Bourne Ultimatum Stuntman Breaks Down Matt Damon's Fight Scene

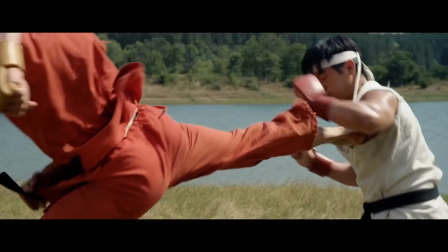We and George love this. And we were inspired to shoot our Dragon Ball Z original trailer after seeing Joey's Street Fighter Legacy, which was one of the first high-end fan films that came out at the time. It's very heartwarming to know that you've been a source of inspiration for other creatives to go and do their own campaign so yeah street fight
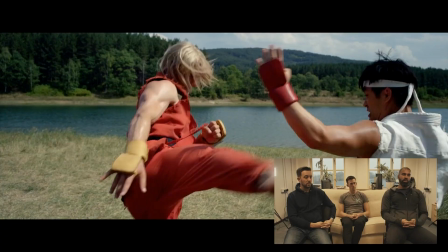legacy was the sort of youtube short we did that started this whole journey and this is kind of the main course origin story of uh you and ken um ryu as some people know him when you were approaching this final fight did the guys bring their own kind
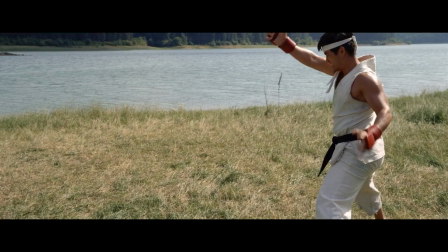of fighting styles or were you performing them on a fighting style you've got the big special moves in the game that most people will recognize The Hadouken,
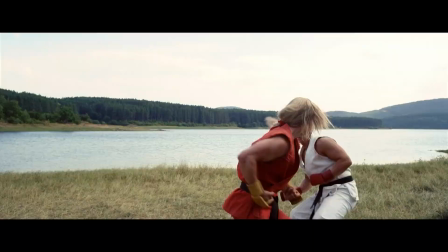which is the kind of energy ball that they project. You've got the Shoruken, which is the Dragon Punch.
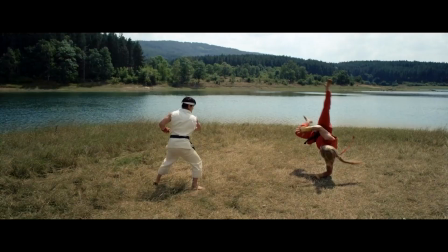And you've got the Tatsmak Senpukia, you know, the hurricane kick. In the games, you've got a light punch, a medium punch and a hard punch button. So for each of those button presses, there's a specific way they jab. Light punch would be a specific jab.
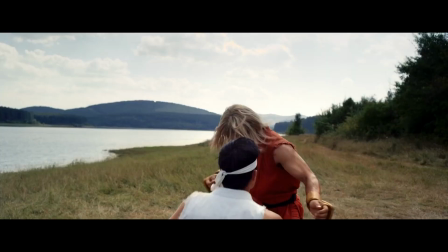Their medium punch would be a specific cross. their hard punch reveal would be a particular hook. We've painstakingly constructed the choreography using all their moveset. That's cool. You notice Ken does a big front somersault over the Huddle like you could do in the game. You may have seen there's a famous Street Fighter tournament that happened where Daigo,
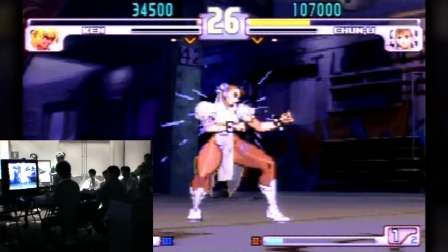a famous competitive player in Street Fighter III, parried an entire sequence.
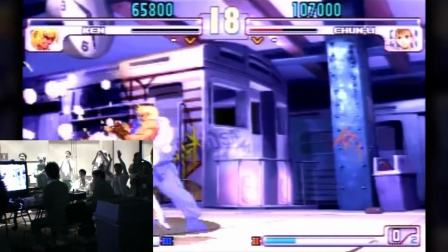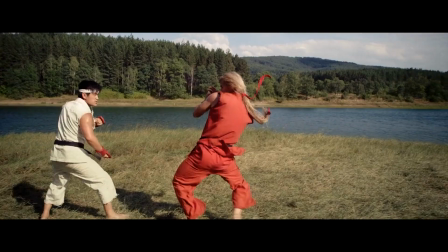so we've recreated some of the parry there's a section in the fight where you'll see ryu parrying all of ken's strikes so for people that really know
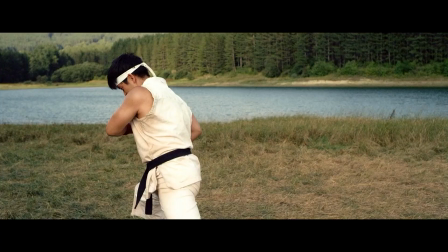the play system in the choreography all that stuff is represented well that's what you know made it so popular and you know people that really appreciate that that level of detail and commitment to those sorts of things
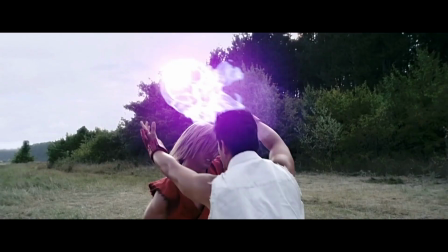See the real hits. I think I gave Mike something to bite down on. Certain hits where someone's got to take a mouth shot so you don't break your teeth or whatever. In terms of the wire work here, obviously you're in this big exterior location. Were you setting up these rigs?
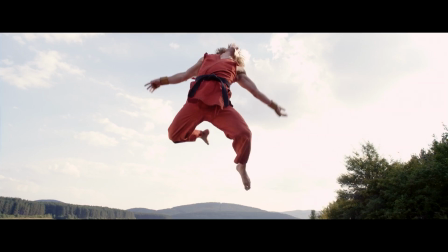A whole crane. A massive crane came in. That final big dragon punch that Ryu does, you can see he goes high. Same with Chris doing the flaming shot. so you need a high enough pick point that you can be shooting at a pretty extreme angle and not see the pick point obviously like they've both trained the same style obviously very different characters yeah so their personalities channels the expression
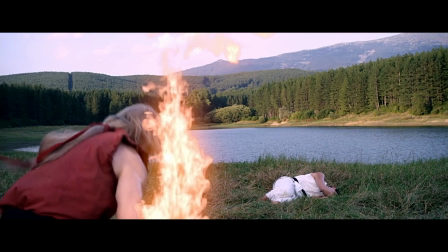of their key that's why ken's key manifests itself in fire because
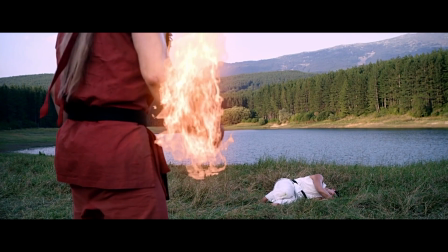he's got this very hot headed yeah reused dragon punch doesn't have flame but ken's dragon punch does have flames their personalities begin to manifest in their physical style,
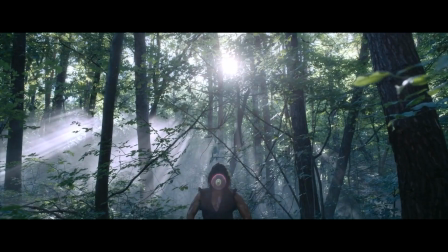but also the way they project energy. And I may never get this level of freedom again in filmmaking,
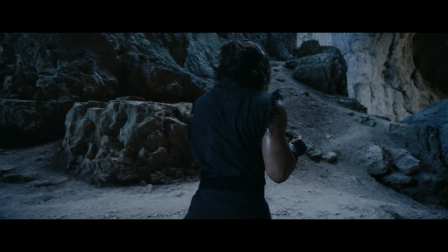to write and direct something where your producers completely believe in your vision because we financed this,
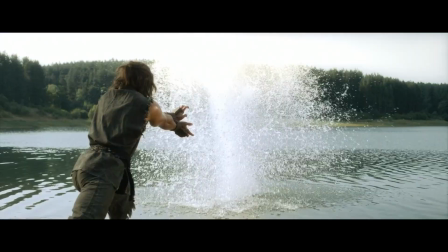managed to get from conception to delivery to the consumer something that was uncompromised. From Captain America Winter Soldier, Joey wanted to put this fight in and it's a fight that we also really love.
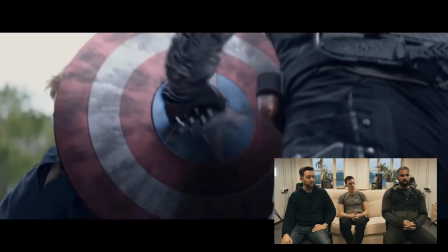Joey, why did you want to have a look at this fight? When you see a film that makes you jealous, that's a good sign.
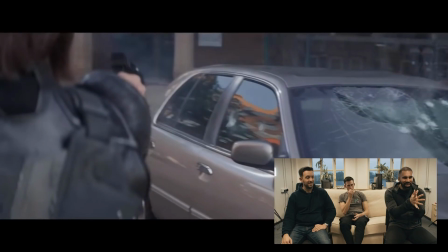You're waiting to see something that makes you feel jealous. Like that is so cool.
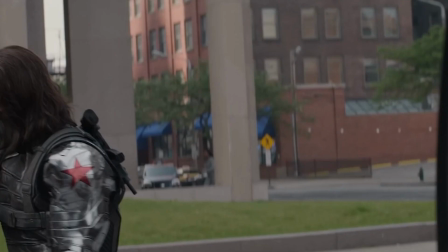I want to be in it. I want to be it. Yeah. I mean, the Winter Soldier himself just looks so dope. Such a cool design. And I love him with them. It's a shame that he's lost the mask as he's moved through the MCU. he'll never look as badass as he does in this film.
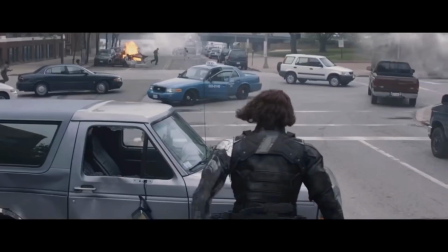The way he moves in motion. Yeah.